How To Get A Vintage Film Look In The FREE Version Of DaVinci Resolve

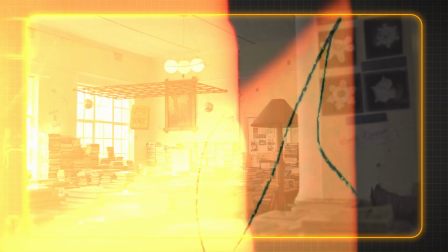(0:00)
Hello everyone, I just wanted to give a quick tutorial on how you can get this film look in the free version of DaVinci Resolve.
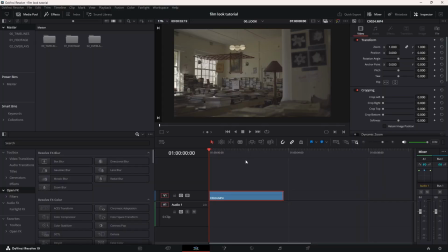(0:05)
Okay so the first thing I'm going to do is I'm going to add a grain overlay over this footage. I am going to provide a link in the description for free of course, it's a google drive link where you can download three different levels of grain that I created myself. So it's going to be light, medium and heavy. I'm going to go into the overlay folder here and as you can see this is the files that you're going to get for free in the download in the description below.
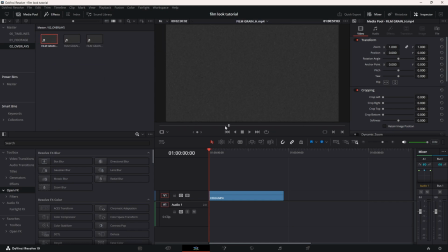(0:26)
As you can see when I click on them this is the heavy grain and it's just an our gray black white overlay uh that you can just add over your footage i think i'm going to use the medium or is this the light don't actually know yeah this is the medium i think
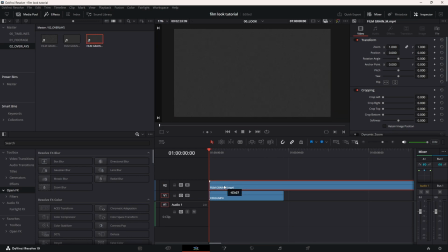(0:40)
i'm going to go for medium and i'm just going to drag that and i'm going to cut it there we go and you're going to go down here to the composite mode you're going to go to normal to color dodge and as you can see if i zoom in here you can see
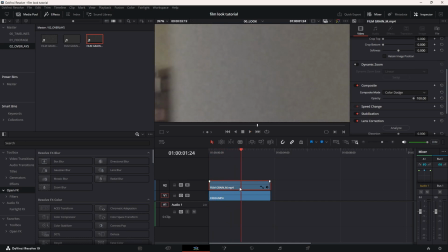(0:56)
this beautiful grain effect here i may disable so you can see you made it smooth and then you can see it adds
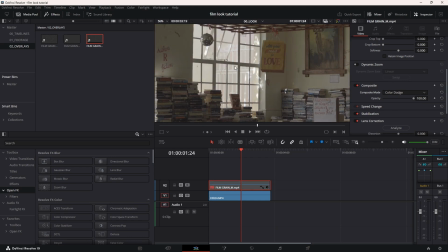(1:03)
and also as you can also see it adds some brightness to the footage and of course if you think that it's too much you can go to the opacity and just
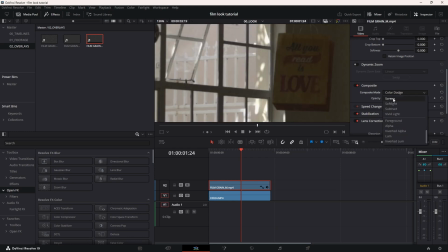(1:09)
lower it a bit there's quite a few other modes you can try for yourself but i personally think color
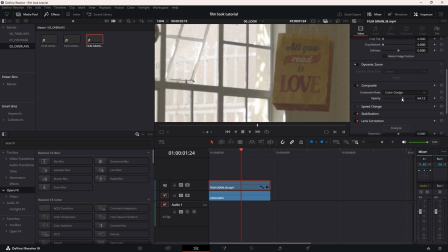(1:15)
dodge does it the best i'm gonna maybe lower the opacity just a bit yeah
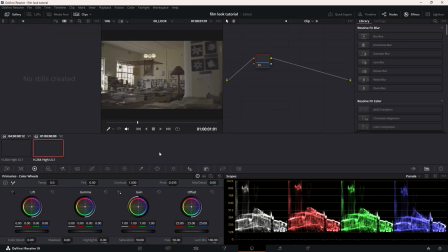(1:22)
okay now what we're going to do is we're going to go to the color grading section we're going to go to the clip section and make sure we're not color grading the grain footage we're going to go to the actual footage and the first note i'm going to do is just a normal correction note i'm just going to label it there we go correction i'm actually very bad at typing especially because this mic is
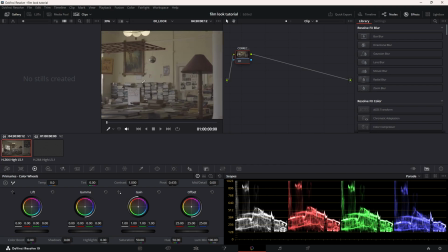(1:43)
over the keyboard so here i'm just going to look around for anything that i can correct i think this shot is quite okay i'm actually fine with the white balance and fine with the overall
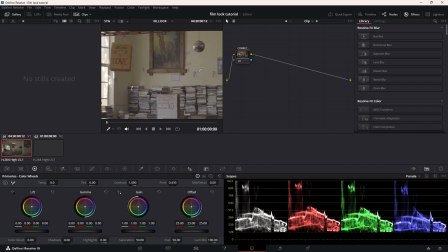(1:56)
yeah i'm fine with the overall white balance i'm not going to add any sharpness or remove any sharpness so i'm going to make a new note now and i'm going to call this one contrast now of course here i'm going to deal with the contrast i'm just going to add a bit
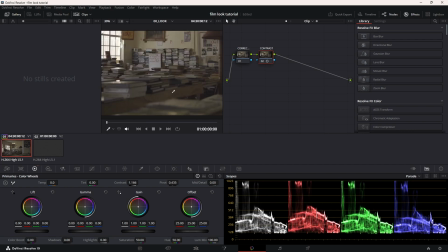(2:11)
make sure i'm happy with the black levels and remember this is going to be a nostalgic film warm look so I don't want to add too much contrast I'm actually fine with some of the wire there with the blacks not being totally black I think overall I'm happy with this and I'm gonna add a parallel node because I want to
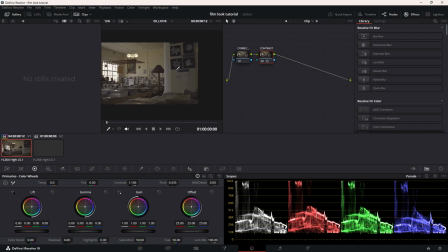(2:31)
actually add a box here where I make this section by the wall a bit darker this one here so So I'm going to go ALT-P and I'm going to name this contrast 2.0.
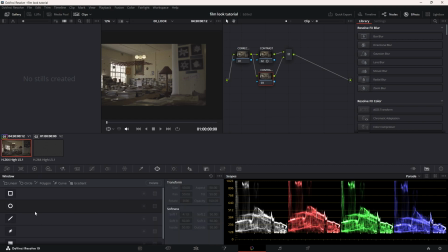(2:48)
So now with the second contrast node I'm going to create a square mask, a square mask I'm going to rotate it just a bit because I don't want it to be perfect like this I just wanted to have like a small line here of extra contrast to guide the eye a bit to
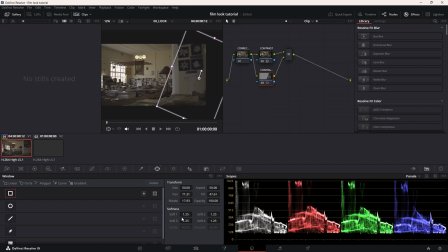(3:07)
the brighter area i'm gonna make it very soft very soft and i'm just gonna go over to the primaries and i'm going to drop the left
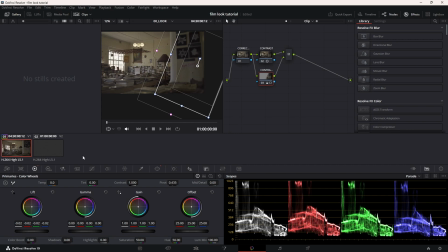(3:24)
not too much just a little bit nice just very slight effect okay next node i am going to now saturation sorry saturation for
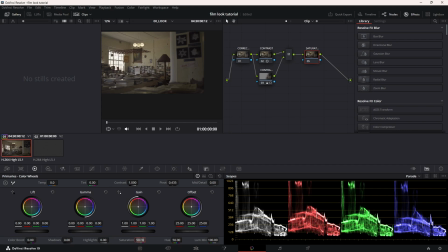(3:43)
the first saturation level i just want to make it say 90
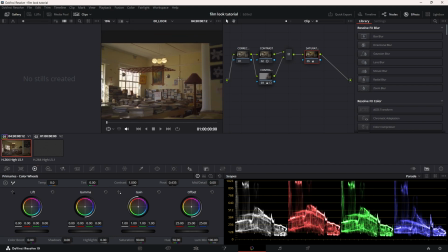(3:48)
there we go it's quite saturated i might add another node and add another layer of saturation from previous tests I think doubling the node instead of just adding all the saturation on one node I feel it looks better but for now
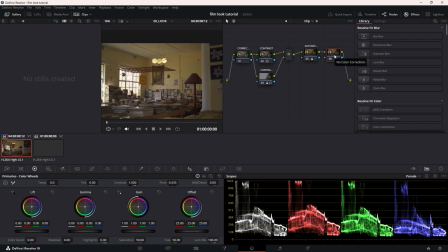(4:00)
I think this is enough so I'm gonna go alt s and I'm going to now create the look so I'm just gonna call this the look and immediately what I like to get out of is yellow I like to make it into a more of a creamy I don't know warm or almost
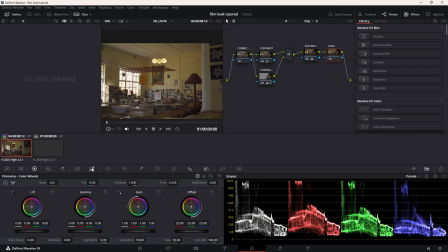(4:17)
like veering towards pink I don't know exactly know what color it is but I'm gonna go to the curves go to hue versus hue and i'm going to isolate from almost green and going into red and i'm going to click by the yellow and i'm slowly going to move it as you can
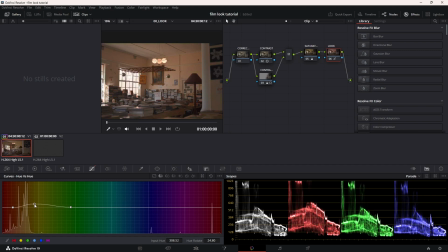(4:33)
see i can make it pink purple and i'm going to slightly move it towards the creamy color as you can see this
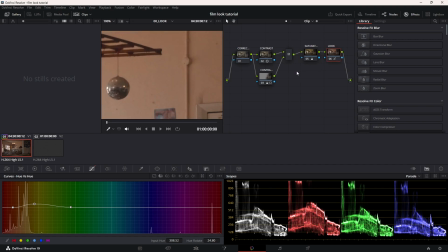(4:41)
is a way more filmic what i realize is with a lot of the film stocks or the film looks that i like it takes away yellow and it makes it almost like a creamy color so let me let me disable and enable
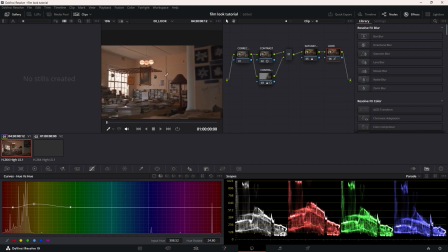(4:53)
you can see it takes away the yellow and makes it almost like a orange-ish creamish look it's a bit too much though so i'm gonna make it a bit less
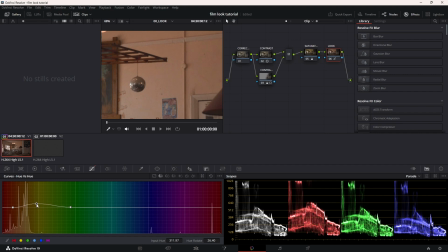here still a bit too much there
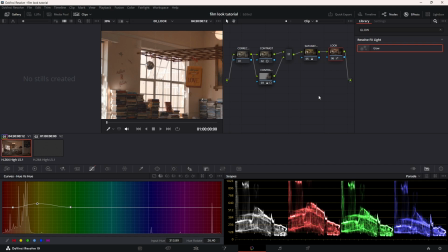(5:11)
we go okay so now the next is we're gonna do the bloom and luckily for us glow is free in the free version of adventure resolve so alt s i'm gonna call this glow and i'm gonna drag glow onto here and then i'm just gonna make
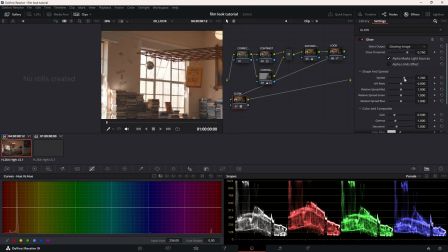(5:25)
this spirit way more because with bloom it's it's more of like a very spread out effect i'm gonna make it like that i'm gonna zoom out so i can see what's happening i don't want to lose all the highlight although i don't lose all the information in the window i would like to
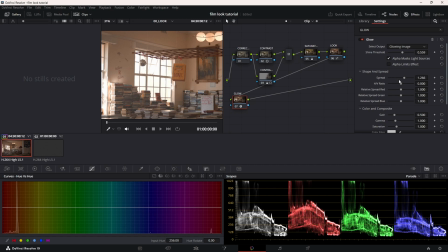(5:42)
kind of have a hint of what's happening outside which is it kind of adds depth to the shot so i don't want to blow out everything so i'm gonna i'm gonna see like that because i want to kind of spread i don't spread too much but i want to kind of have pockets
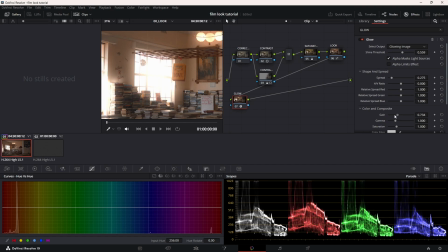(5:57)
of light then i'm going to use the gain which basically is the the actual intensity of the brightness and i'm going to bring it down until i can see like
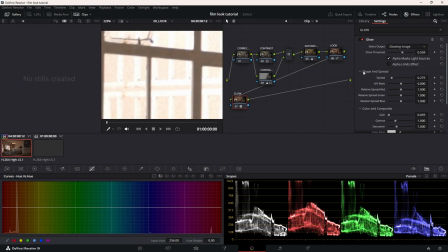(6:05)
a hint of what's outside you can still kind of see what's happening but if i disable the glow it does get rid of some of the information but as long as there's something
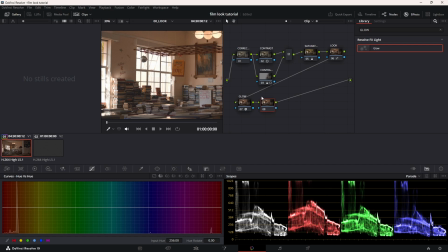(6:17)
okay and now alt s and the next effect is going to be halation i'm going to call this halation